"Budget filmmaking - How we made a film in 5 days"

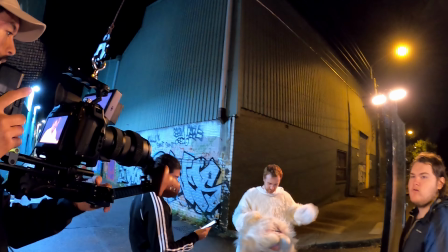[4:24]
So we found this location and it was already pre-lit with street lights and industrial lights
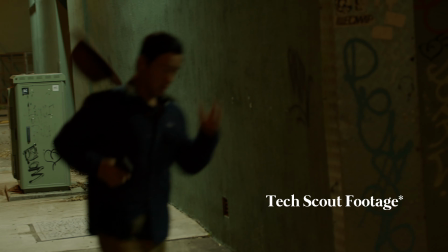[4:29]
so the blocking obviously has to work with that because you can't just say, alright I'm gonna have the character stand here and then the lighting look garbage and then you're working overtime to make that work so
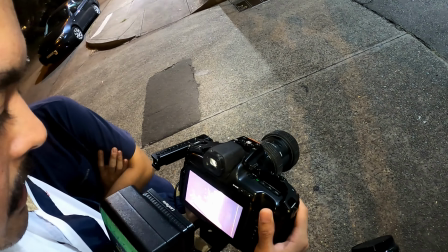[4:42]
the background works. So me and Datsu got in there and we found several little spots around that area that we really lied to. The script was like dialogue heavy so I didn't write much of actions and physical movements in there because we hadn't found the location at that point. So a lot of it was trying to figure out how we can keep the scenes moving without there sort of being just standing, talking back and forth because that always ends up being really dry and stale.
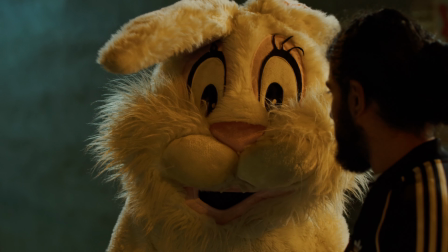[5:09]
You got to give motivation for characters to do certain movements and we found little bits in the dialogue that helped motivate Certain certain movements like when the bunny bounces off the wall There's nah mate got it all wrong. Nah mate, you got it all wrong All that sort of stuff you find out on the day through blocking and that really just sort of helps ease the scenes along and Makes it feel more engaging
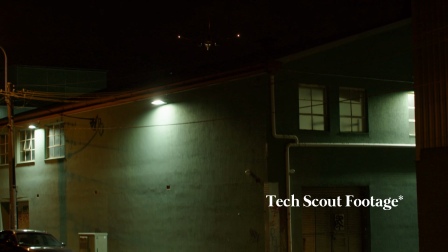[5:34]
so after our location scout we discovered a nice corner in one of the main industrial areas in Marrickville. When we discovered that corner I knew I wanted to shoot down the alleyway into the vanishing point. My first thoughts when I walked onto the location was that it was naturally lit on both axes of the corner and I knew that there would be a natural color contrast for both sides of each character so what we wanted to do was just
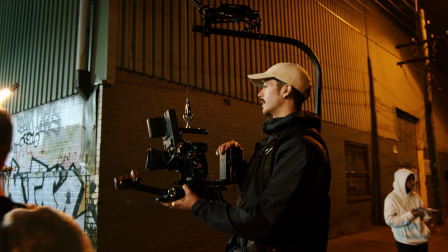[6:03]
enhance what we had there on set it was
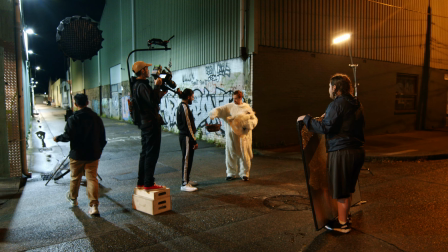[6:08]
super minimal we had one key light the aperture 300x that was bi-color so we could choose if we wanted to go with daylight white color
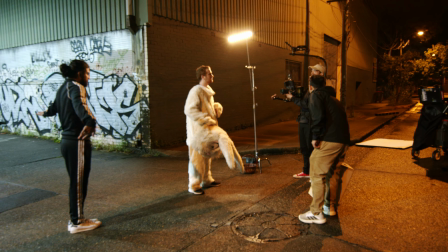[6:18]
versus the tungsten warm colors on top of that we brought some smaller lights that were also
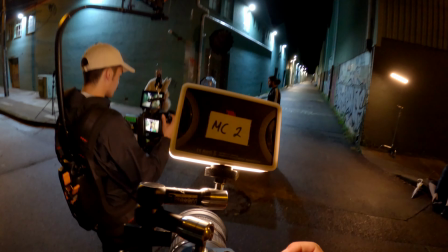[6:23]
bi-color the aperture MC's and the estera tubes so we
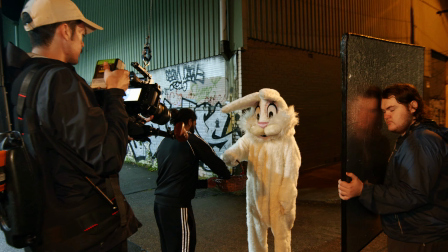[6:27]
had that versatility it chose to enhance the natural color contrast and with
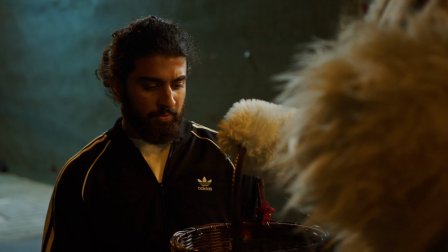[6:32]
that natural teal and orange look you get more of a dynamic image.
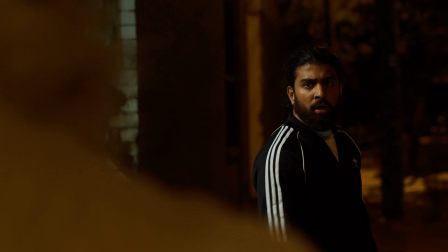[6:38]
So one of the challenges that we faced with Josh's reverse was the natural street light that was spilling all over him. That was front lit and it was all flat and mostly it was visually inconsistent with the rest of the film.
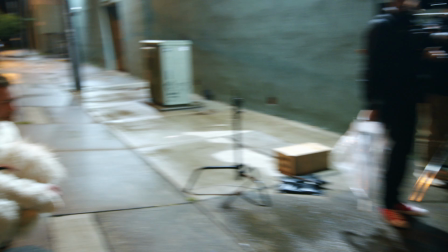[6:51]
So what we did is we set a bunch of flags to cut off some of that unwanted light and off screen we had motivated some of the street
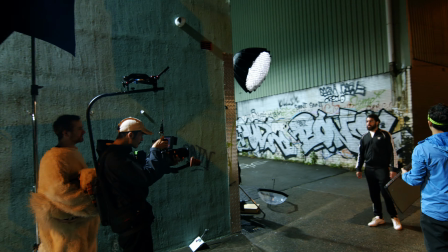[7:02]
lamps that were along the alleyway with the 300x dome and grid just to really accentuate and to get that side backlit CD grungy vibe. On the day we knew we wanted to create a little bit more long-winded tracking shots with the handheld look we came up with some questionable methods.
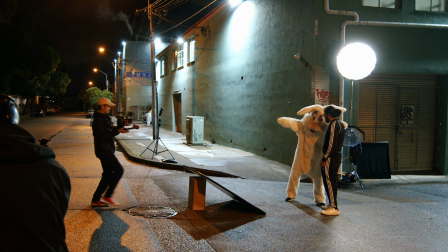[7:27]
So I jumped in and thought on the spot how we can mitigate that unwanted jitters of running along with the camera.
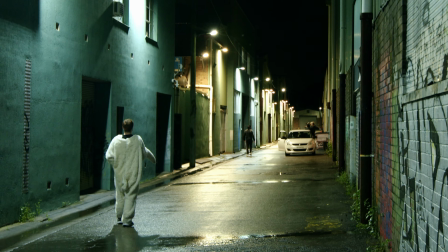[7:37]
So what we did is we used the director's car and had me sticking out of it just to get the opening shot
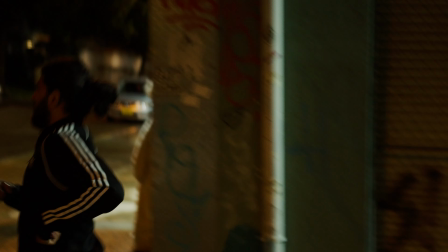and to also get that really tight push-in shot to reveal what the bunny was.
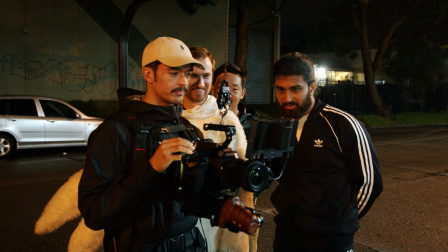We just wrapped up the project When everything went well Managed to dodge quite a bit of rain, but I'm glad we finished it So I'm just derigging the gear and doing some data now We knew we'd be working with quite a small crew and that meant that we couldn't have any extravagant lighting setups or have too much Gear on set because everyone sort of had to wear multiple hats on that day So imagine bring it all together and the total cost of the production was a hundred and seventy eight dollars Which I think is a pretty good effort.